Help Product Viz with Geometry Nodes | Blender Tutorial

Hello, welcome back to my channel. This is another Blender Geometry Nodes tutorial. Peter recently watched my old tutorial from 2019, where I used animation nodes to randomize the position and the rotation of these pill bottles a little bit, just to make it look more realistic. And he was wondering if we could use geometry nodes now to do the same thing. So in this video, I'm gonna do something a little bit different. I will take a current Blender version, open that old Blend file that I found on my backup hard drive, and then together we're just gonna see where that takes us and if we can use geometry nodes now to recreate what we did with animation nodes back in 2019. Let's go.
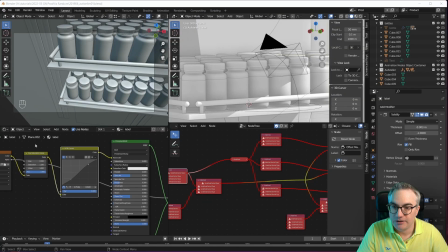46s
What do we have here? Okay, down here I have a shader node tree.
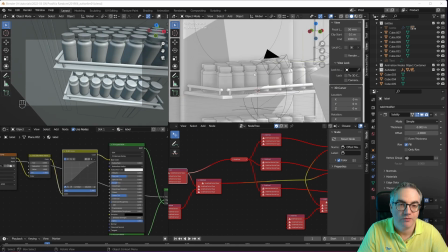52s
Cool. Up here we have the camera view. This is my scene. Oh yeah, I put those cubes in here for some extra shadows to make it look a little bit more realistic.
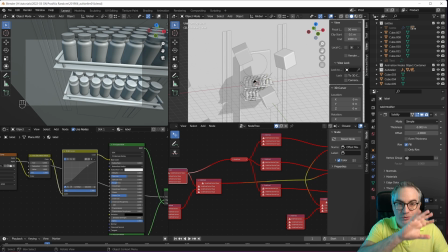63s
Like that thing was actually standing in a store and there's something blocking the light.
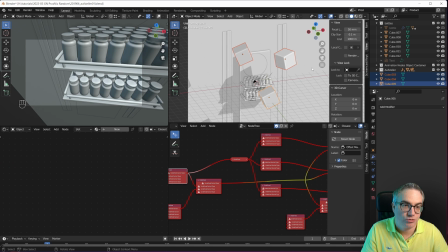68s
So I think I'm just gonna take those and hide them. Are those working?
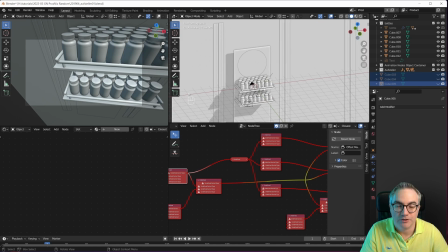75s
Yeah. Okay, so down here you can see what I'm pressing. So this is that.
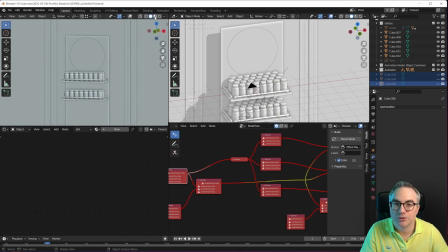81s
Let's go over here and switch to material view. Just look at what we have.
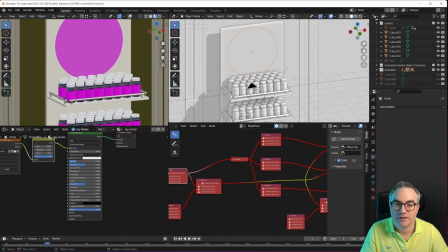87s
Okay, so we're missing some materials. I think I'm just gonna hide that guy too, because I don't care.
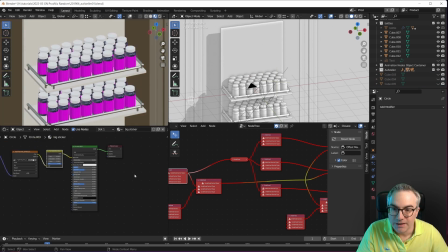91s
I only care about the bottles for now. Down here, this is the animation nodes node tree. I don't have animation nodes installed in this version of Blender. So you can see this is sort of broken here.
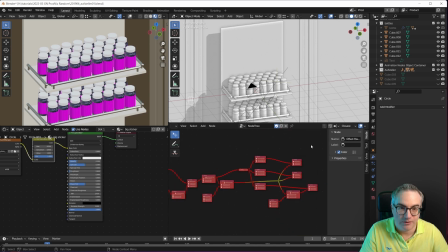106s
And all of these nodes are red, so we don't need any of that.
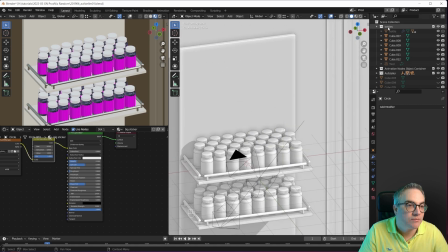111s
What do we have over here? We have the bottles collection.
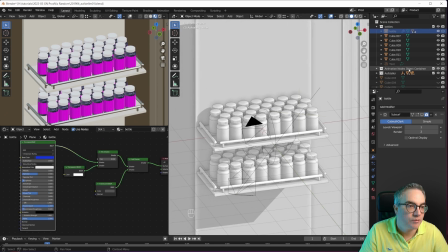116s
There is a bottle that must be the original. And then there's the animation nodes container, which just can hide that, and then all the bottles are gone.
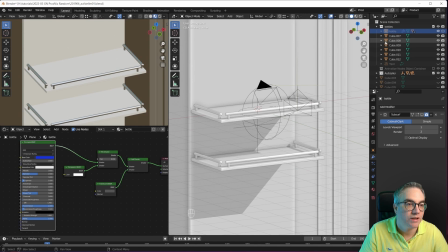125s
Okay, so those must be the cubes that were floating around before. And then this must be my original bottle.
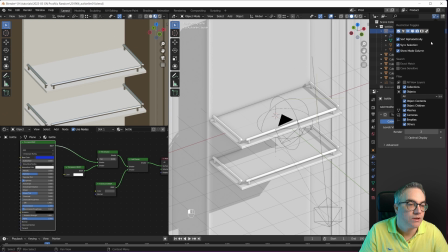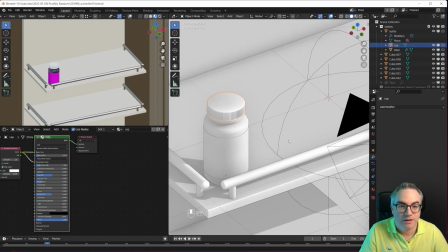140s
Okay, so these are three objects, the cap, the label, and then the bottle itself.
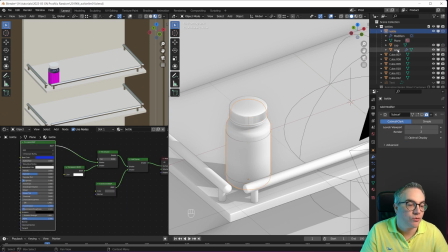148s
And the bottle is the parent for those objects. Cool, now this has a location on it, so I'm just gonna hit backspace here to reset the location.
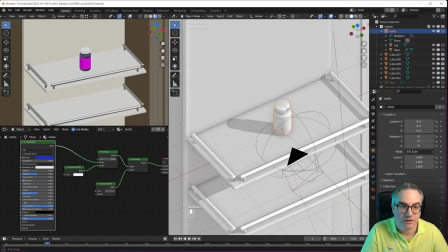164s
And we also have a rotation on it, so let's reset that too. Okay, so this is my original bottle.
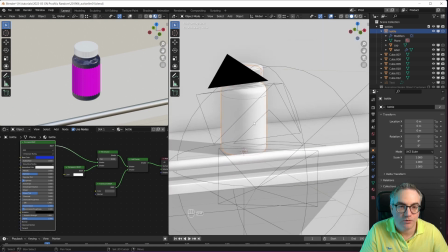169s
Now, before I do anything else, I think I'm going to try and figure out if I can still find that original label.
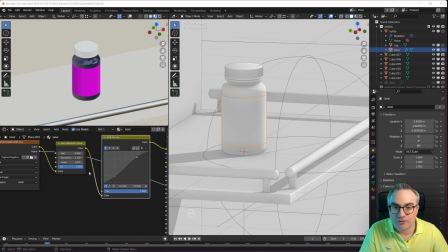177s
Give me a second. Okay, I also found that PNG that is missing here. And I'm just gonna plug that in here. So this is that one, right? Cool.
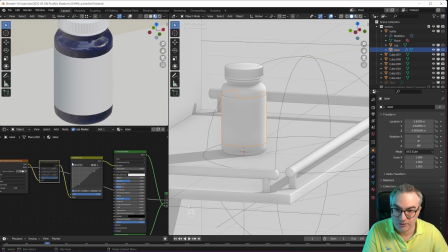190s
What is that shader node tree here? And there's a hue saturation and an RGB curve on here. So that's that. Oh, and that is a transparent PNG, so I'm mixing it with a white plasticky material.
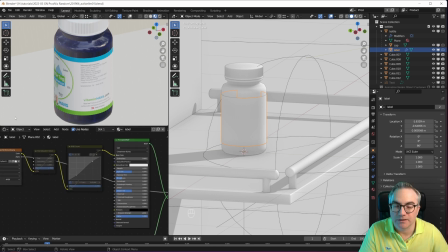208s
Okay, that would be the shader. Cool.
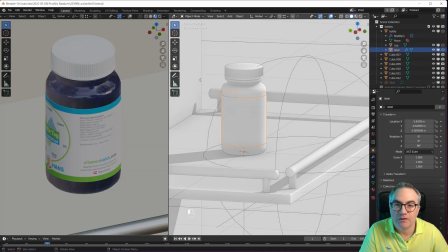213s
Now let me do this and this, and let's see how we can set this all up.
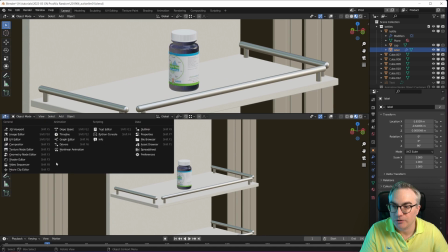219s
I'm just gonna split my viewport here and turn this into a geometry nodes node tree down here.
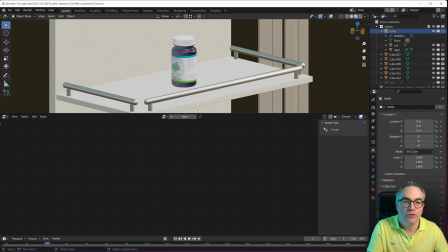229s
Now let's go to the bottle. No, let's create a new object and put a geometry nodes node tree onto that.
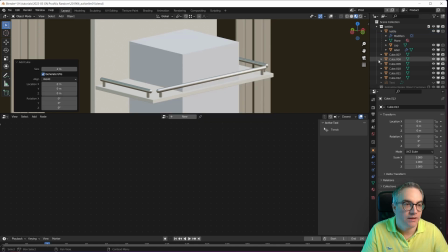238s
Shift a cube. Where is that cube now?
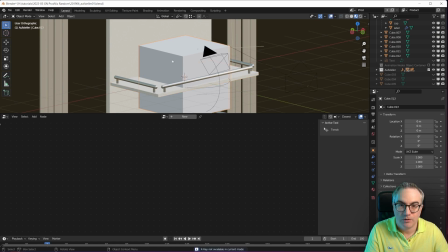243s
Hold on a second. The cube. Let's move that to the scene collection.